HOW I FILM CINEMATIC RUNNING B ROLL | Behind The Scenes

I didn't think I was gonna be sprinting this much. I brought my electric lawn board for a reason and haven't used it yet. So We gotta find a couple more shots because I Don't know how I'm gonna piece all this shit together Yeah Look at this freaking shot
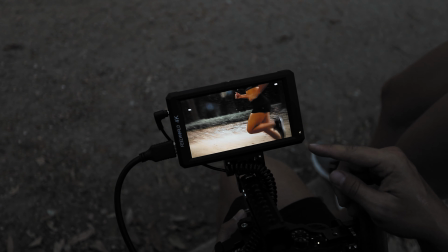365s
That's handheld ladies and gentlemen full sprint And I will quick pan up.
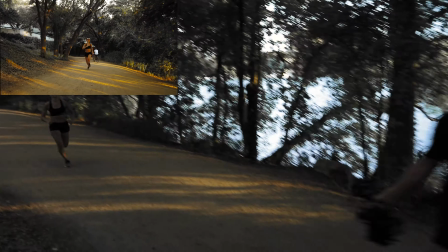374s
Oh My goodness
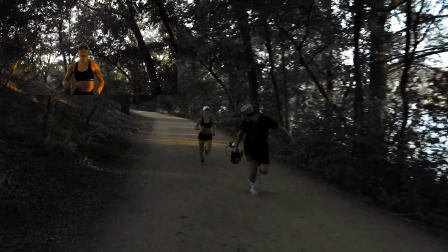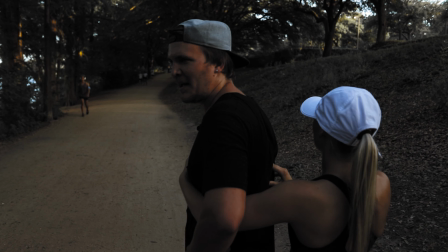380s
My like shoulder popped right when I was running around Damn. A lot of the time when I'm out shooting, you just wanna shoot a ton. Like you really don't wanna shoot. I'd rather go home and say I have too much footage rather than going home and saying I don't have enough.
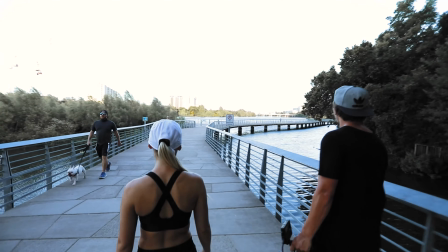396s
All right, so now we're on this pathway that extends over Lady Bird Lake in Austin.
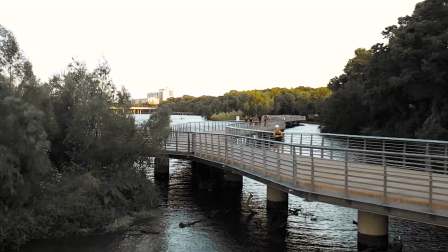401s
And I'm gonna get the drone up because I think I'm gonna have her run down this entire pathway and use the drone to track her sideways.
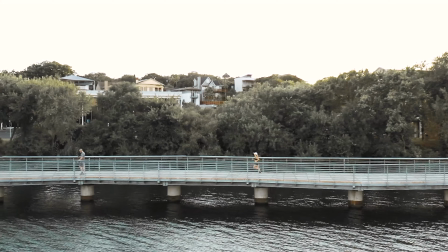409s
Man, I'm just hoping we get all the shots.
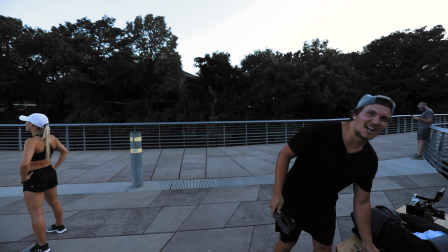412s
you know because it's like we're just going we're not like planning out these things like we're out of light already
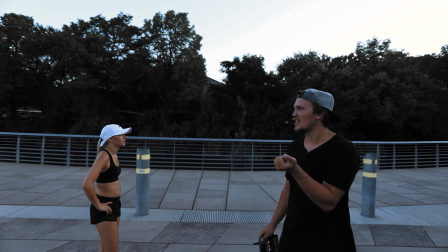419s
so now it's dark so now we can get more running stuff it's it's it's basically like a running thing i just do i have shoes i have the shoe shots like i don't
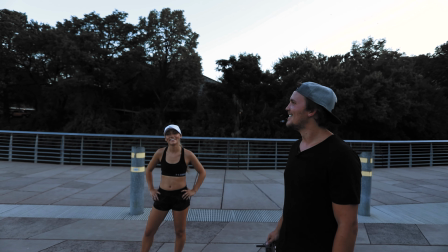426s
remember how i was going to close it i literally have no idea so moral of the story just film
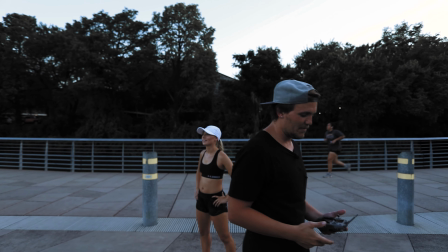431s
a ton of stuff so then when you go home you have a bunch of things to look at dude freaking tired
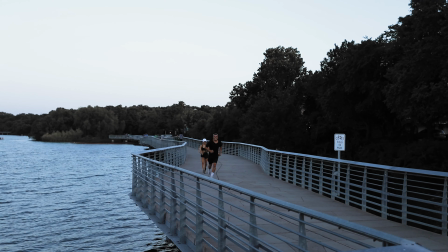437s
Can you try running with this thing? Yeah, it's nice. How's it looking?
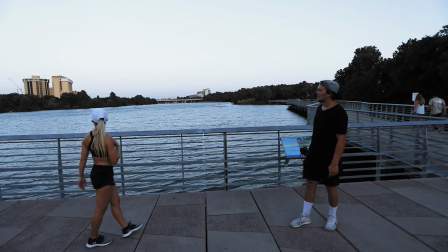443s
Yeah, so, God, they are not going anywhere. They're literally rowing.
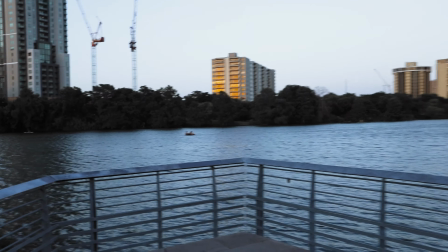449s
That's what happens to floaters. Can you see that from there?
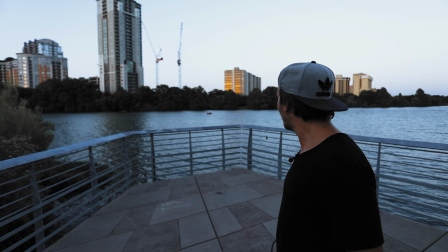455s
Y'all, they are literally paddling forward and they're going backwards with this current.
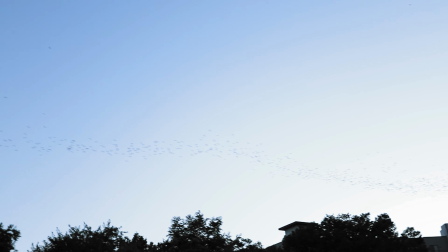462s
I feel so bad. Oh my gosh. That's wild. Can you even see those bats on there?
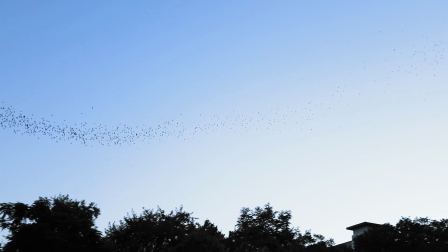468s
Yeah. Really? Yeah. Oh, that's so sick. Your first YouTube debut. Does it feel good? Yeah. A legend is born. A legend is born. A legend is born. All right, what shots have we missed? All of them, actually. Okay, I believe that. All right, so you've never shot anything, right? Never.
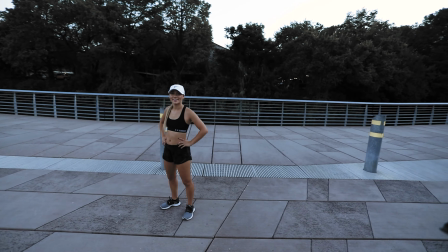489s
So I gave him my camera, and I told him to tell my girlfriend to do anything and everything well not anything you're gonna shoot and get a shot I'll set the focus for you and see what you get so what are you thinking right away I want to sprint a sprint video you want a sprint video that means you have to actually run with her sprint by oh sprint by okay okay cool all right
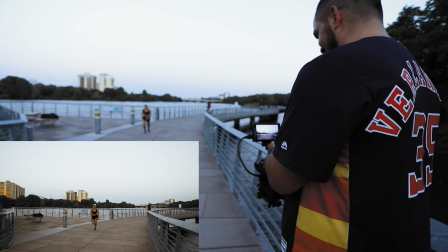512s
he just wants her to sprint so he's gonna try to get this shot did
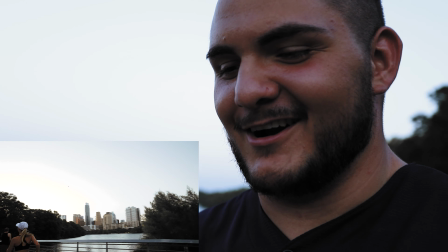519s
you get it yeah you get the shot i think i'm gonna end on the skyline i don't know we just finished wrapping up um i don't really
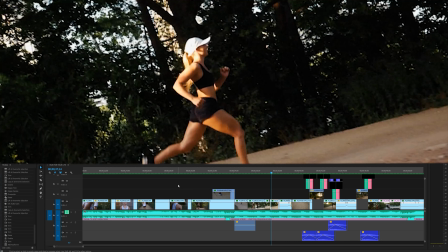526s
know what else to add maybe i'll end up talking to you guys on the computer and you are exactly right kyler so what i want to
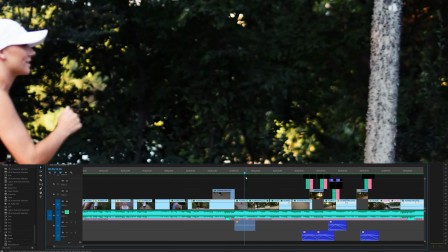534s
talk about real quick is the editing process and how i decided to put these clips together since i knew i was shooting a lot of this
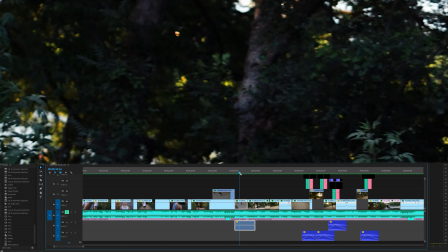541s
handheld i knew a lot of the shots would be like this where standalone it doesn't look that good but when you put it into a sequence they
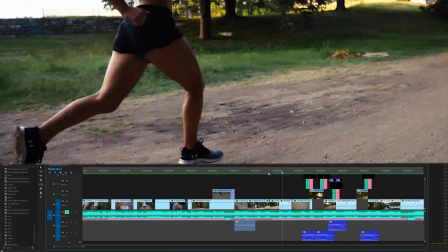548s
actually blend together because a lot of that camera motion and the
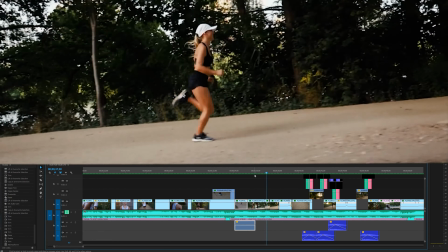553s
key pro tip that i would give you is just try to transition clips that have
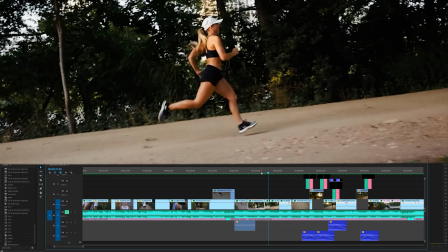558s
similar motion so like most of this is hard cutting it is literally just
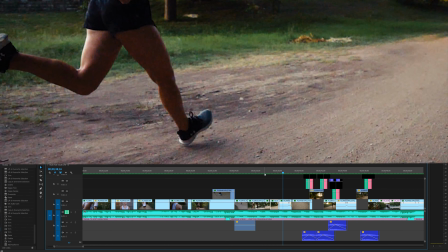562s
going back and forth and cutting shot to shot because like the running
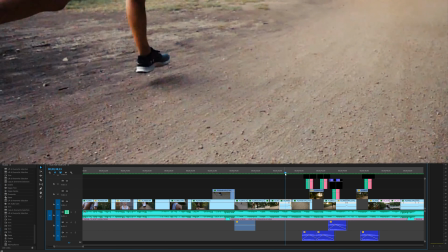567s
is matching the speed is matching the type of shot since it was handout is matching and the only real transitions I did were like I think two
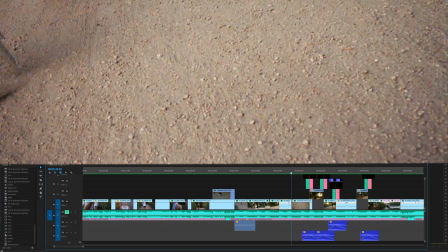576s
ground transitions where this is one shot and then I blend into another shot as you can see right here and all I did was right click
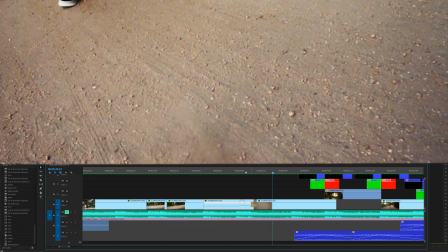584s
and add a cross dissolve and then they blend together seamlessly in the final edit.
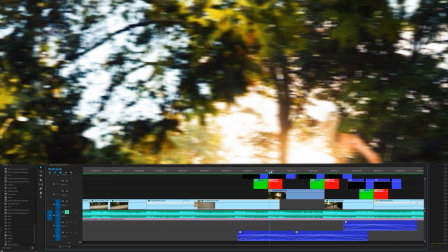589s
It looks like the same shot but it's actually not and then for example these shots right here where I'm transitioning into
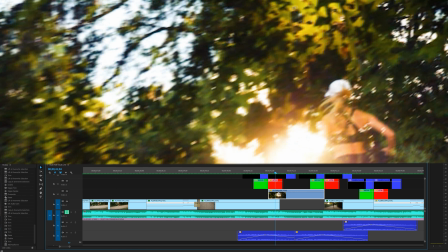595s
this tree shot I overlaid it a little bit and I added a screen onto it.
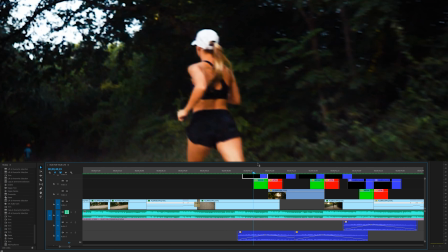602s
And on top of that, I added one of my camera shake transitions from my Ultimate Effects Pack.
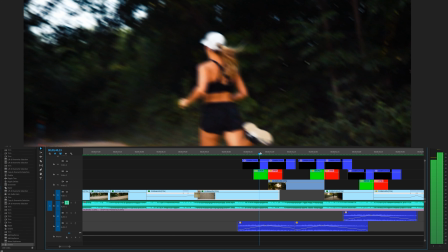609s
It's literally just a click and drag. And what it does is it will shake the camera around just like that to help blend your clips together.
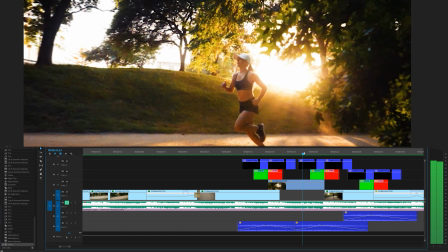617s
And I did this three times in a row so that it would
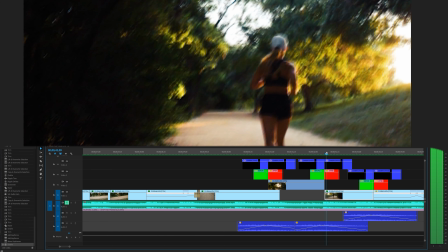621s
actually look like the camera shaking and then it transitions into that next clip.
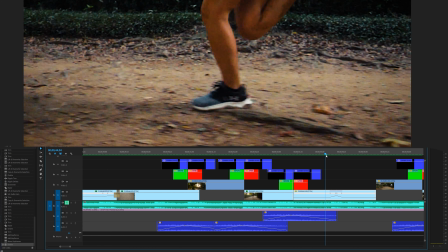630s
So it looks pretty dope. And then right here Here I actually decided to speed ramp when I am going up.
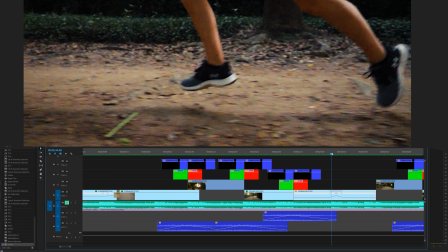639s
So this was that handheld shot where I was tracking down and then tracking up. So I just simply added the speed ramp by right clicking on the FX button, go to time mapping and speed, and then I made my points, adjusted my speed, and dragged these lines around.
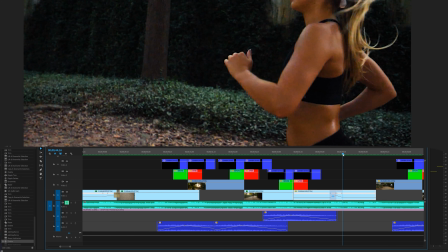653s
If you want to know how to speed ramp, just watch some tutorials that I have online because there's a ton that go into speed ramping.
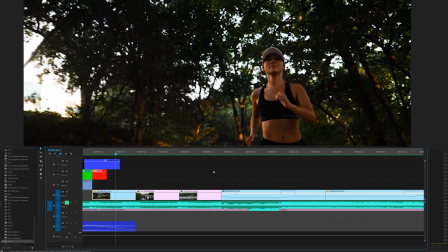659s
And then from there I literally just would put clip to clip. it kind of ended up being really great because editing sequentially and
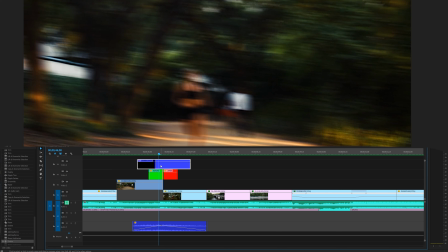667s
where needed I just added a camera shake transition and in order to do a camera shake transition if you don't want to pick up the ultimate effects pack just apply
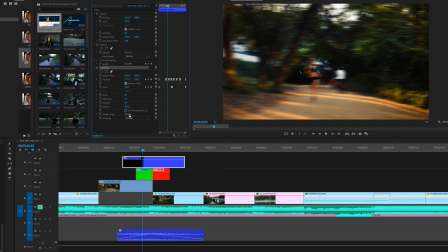675s
the transform effect and make sure your shutter angle is set to around 200 and uncheck use composition shutter angle and all you have to do is
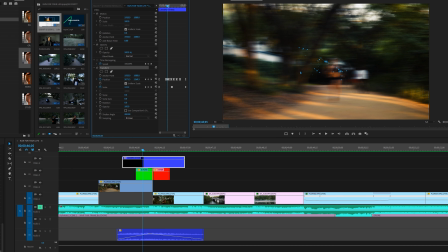683s
manipulate the position of this effect and the more you move it you'll see the more motion blur you will get in your shot.
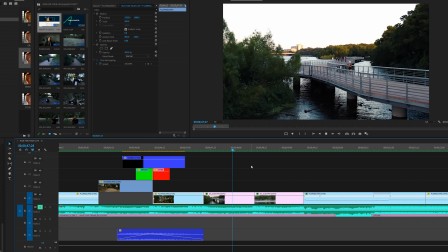692s
Just keyframe those however you like and then you'll get those transitions. And then for the rest of the video I just clipped together the shots.
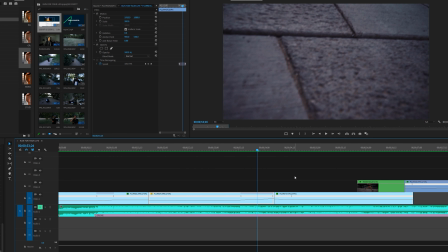699s
I slowed it down at some points and kept clipping it together and this is another example right here where I use the ground to blend the shots together. This shot I just come down to the ground and I didn't even add a cross dissolve here. It just happened so fast that these two clips you can't notice that blend and honestly it is seamless.
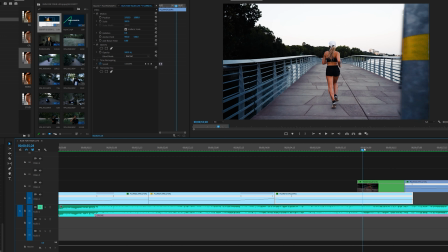719s
Right here I did a masking transition where I have this clip that masks in
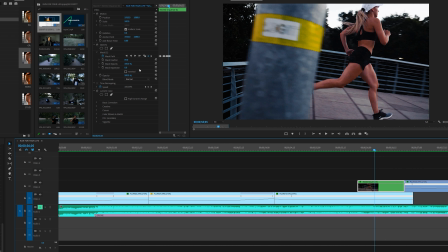724s
front of another clip and that is done by creating a mask on the opacity and actually clicking this toggle animation button and just keyframing the
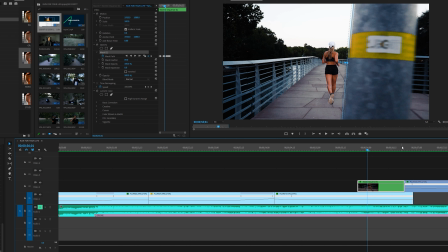735s
mask so as this object goes across the screen so does your mask.
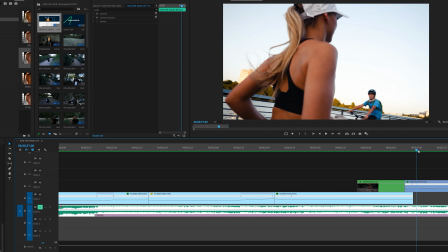740s
And then I made my feather around 69. Nice. And then from there, I just pretty much finished out the video.
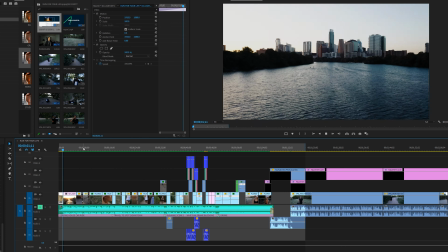746s
It's pretty simple to make a running highlight video. The key feature is to just get shots that you think you would use in your video.
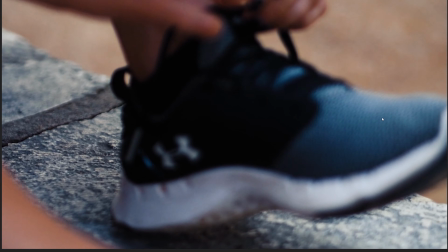755s
It was quite difficult because I didn't plan out anything, but just get the beginning shots, try cinematic,
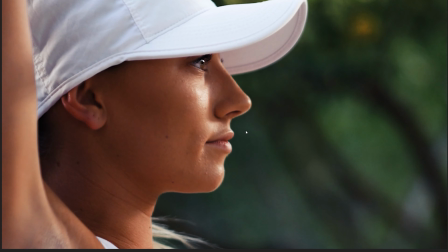760s
try to nail your focus, and just get as many shots as you can.
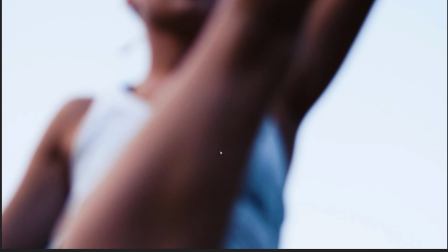765s
It's really good to have a variety because when you do, then you can clip it all together in the editing.
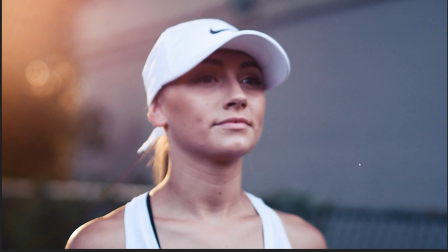770s
So So if you guys enjoyed today's video, please let me know down below.
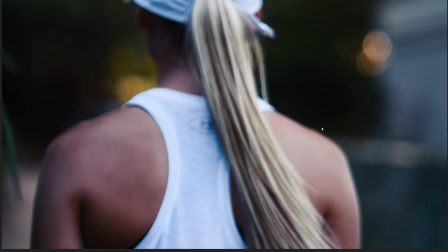773s
If you want more stylized video like this where you see some behind the scenes stuff, let me know because I will be doing that in the future.
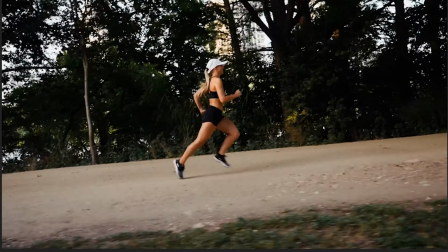780s
Well, hopefully you guys enjoyed. If you did, click that like button. Let me know what you think down below. And if you're new, consider subscribing because I'm gonna be making some more stuff in the future.
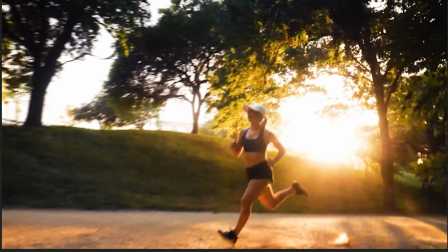789s
I'll see you next time.